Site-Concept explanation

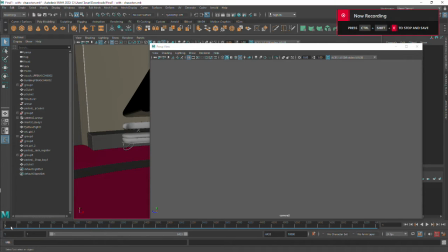(0:01)
Hey guys, this is Taran. So I'm gonna be going through as to how the website should look, and not just the look, but the look and feel of it, and the user experience part of it.
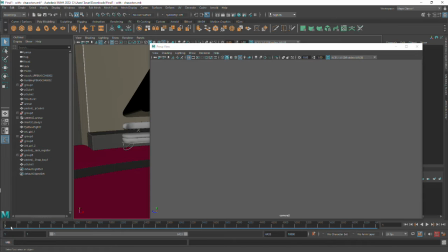(0:14)
And I'm also gonna be telling where the text comes and where button links to, and all sorts of stuff. So let's start. So if you look at as soon as the website loads, it's gonna be the hero section.
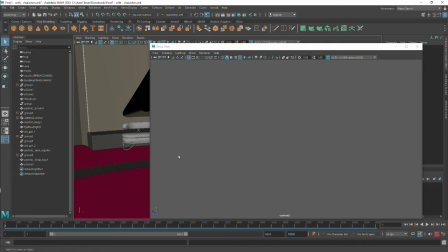(0:30)
The hero section is gonna have the city on the right side, and it's gonna have your USB text on the left side. So that is your hero section, and that is still a work in progress. And after that, if you choose to scroll down, you get into the scenes part of it.
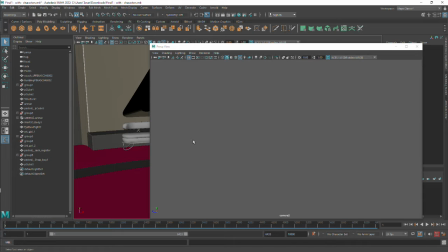(0:47)
So this is where you'll be moving through the actual 3D scenes. And so this is to demonstrate you.
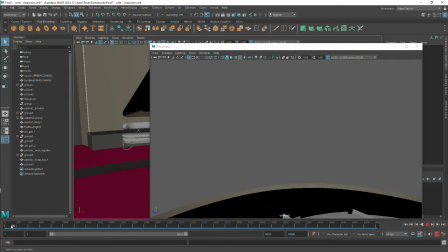(0:55)
So this is how it's gonna be in the actual site.
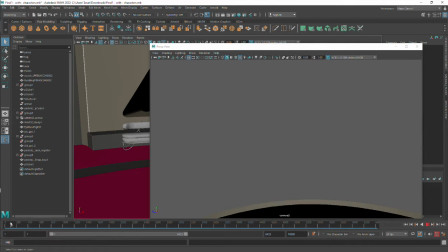(0:59)
So as you can see, once you start scrolling, you start descending into the lobby,
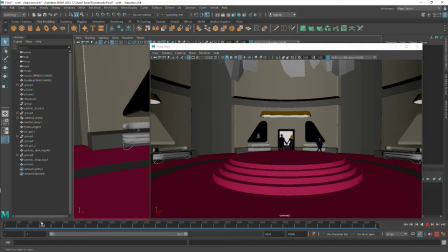(1:05)
and boom, you're in the lobby, and you can see all these characters doing different actions. So here's the first text. So once I'm in this particular frame, that is frame 600,
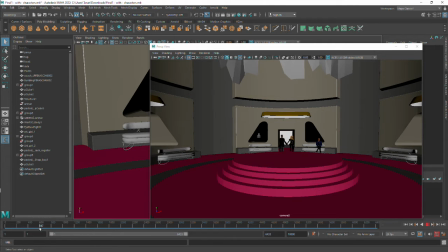(1:21)
so you're gonna get your intro USB texts. For example, you had the intro text like realistic engines and stuff like that,
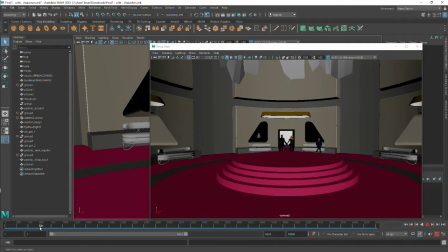(1:34)
and so the screen's gonna go into a backdrop, and you're gonna get your information over here, your USB texts.
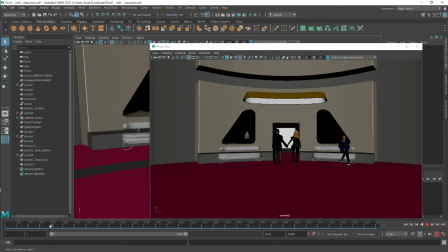(1:42)
And then as you continue to scroll, the idea is to feed information to the users as you scroll in a very immersive way.
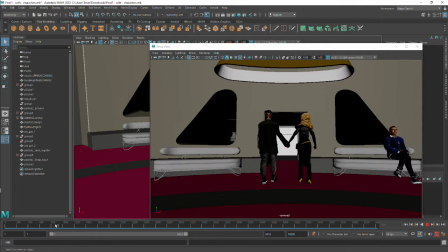(1:51)
And to just enhance the immersiveness in this,
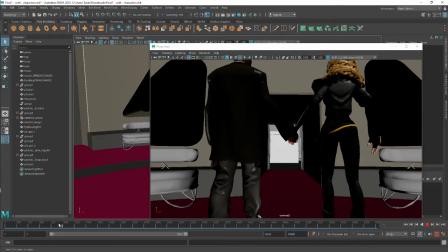(1:57)
you kind of go through these characters holding hands and stuff like that,
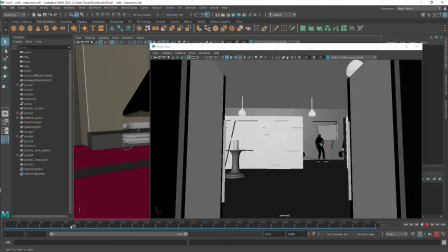(2:02)
and that's how you exit the lobby, and you get into the second section,
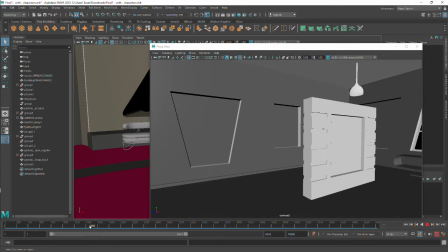(2:07)
which is the art gallery. So as you can see, this is just a grayscale models, and textures still have to be applied, which is going to be done on the site using Three.js.
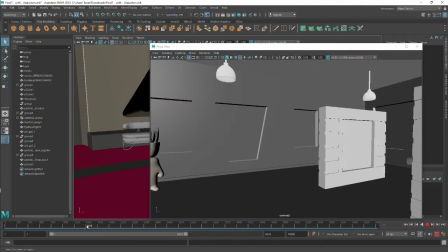(2:18)
So let's worry about that later. Then I'll just continue, and then as I go,
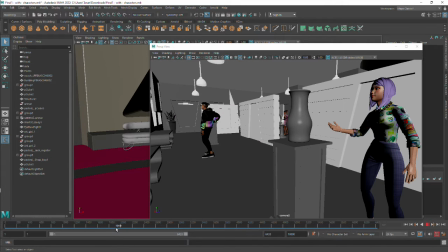(2:26)
this for the art gallery, for the characters, we kind of went in a very stylized manner, like a very artistic attire, you can call that,
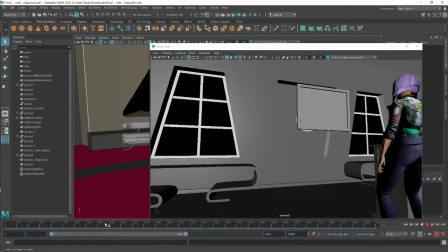(2:37)
I guess. And as you can see, the characters, there's a bit of bloom to the characters because the lighting's missing.
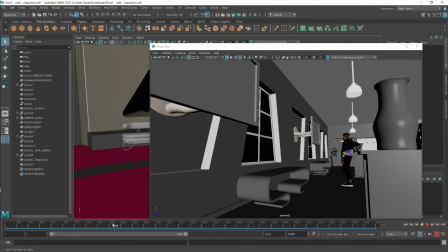(2:45)
So once the lighting comes in, the stuff's just gonna improve. So maybe the camera kind of slows down over here,
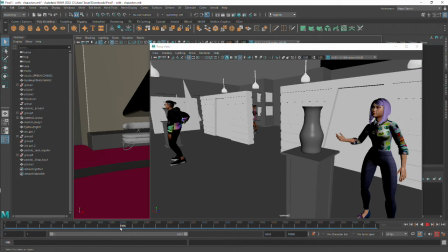(2:54)
and it shows something like the artist looking at the pot, and the USB text somewhere over here.
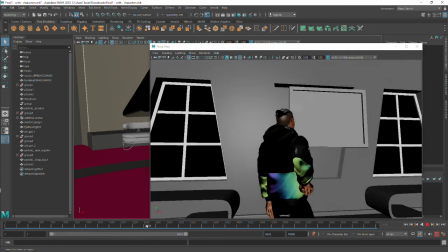(3:03)
And again, you start scrolling, there's another guy. So there's gonna be a painting over here, and there's a guy staring at the painting.
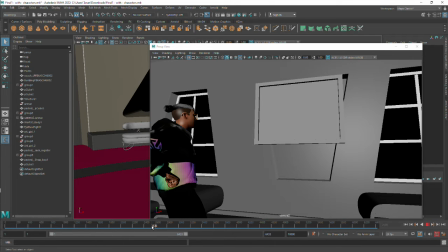(3:11)
Stuff like this adds life to the world and life to the site.
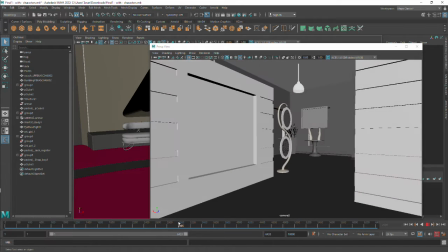(3:17)
So as I keep scrolling, I can just, the camera moves through the gallery,
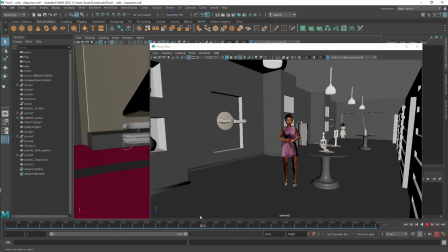(3:24)
and there's another character who just there, and she's standing near the models that you have over the showcase over here.
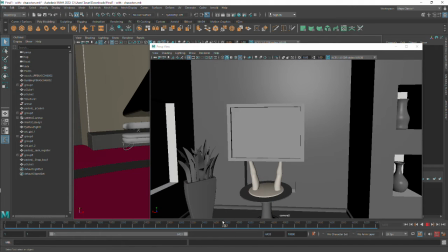(3:33)
And then the idea over here, so it's like a transition from the art gallery to the shop. So while thinking about transitions, this was one of the best transitions that we could come up with.
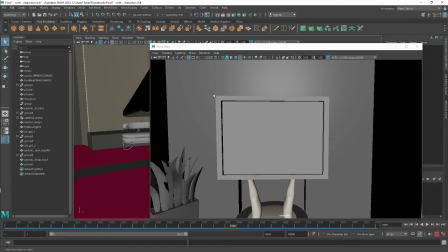(3:46)
So it's going to be a painting. This is a painting of the shop.
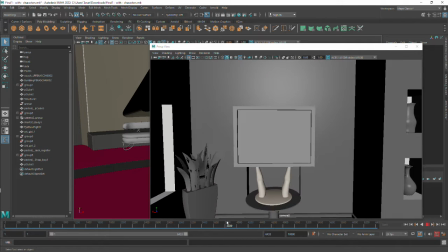(3:50)
So what we are going to do is, if I just go into this, boom, you're into the shop.
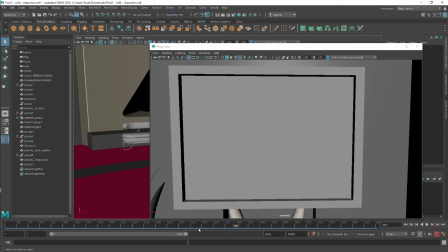(3:56)
So if I place a painting of the shop over here, it's going to be a really good transition, and
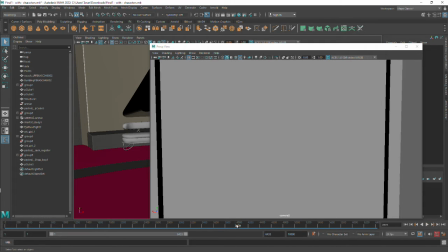(4:04)
it's like you're getting into a painting.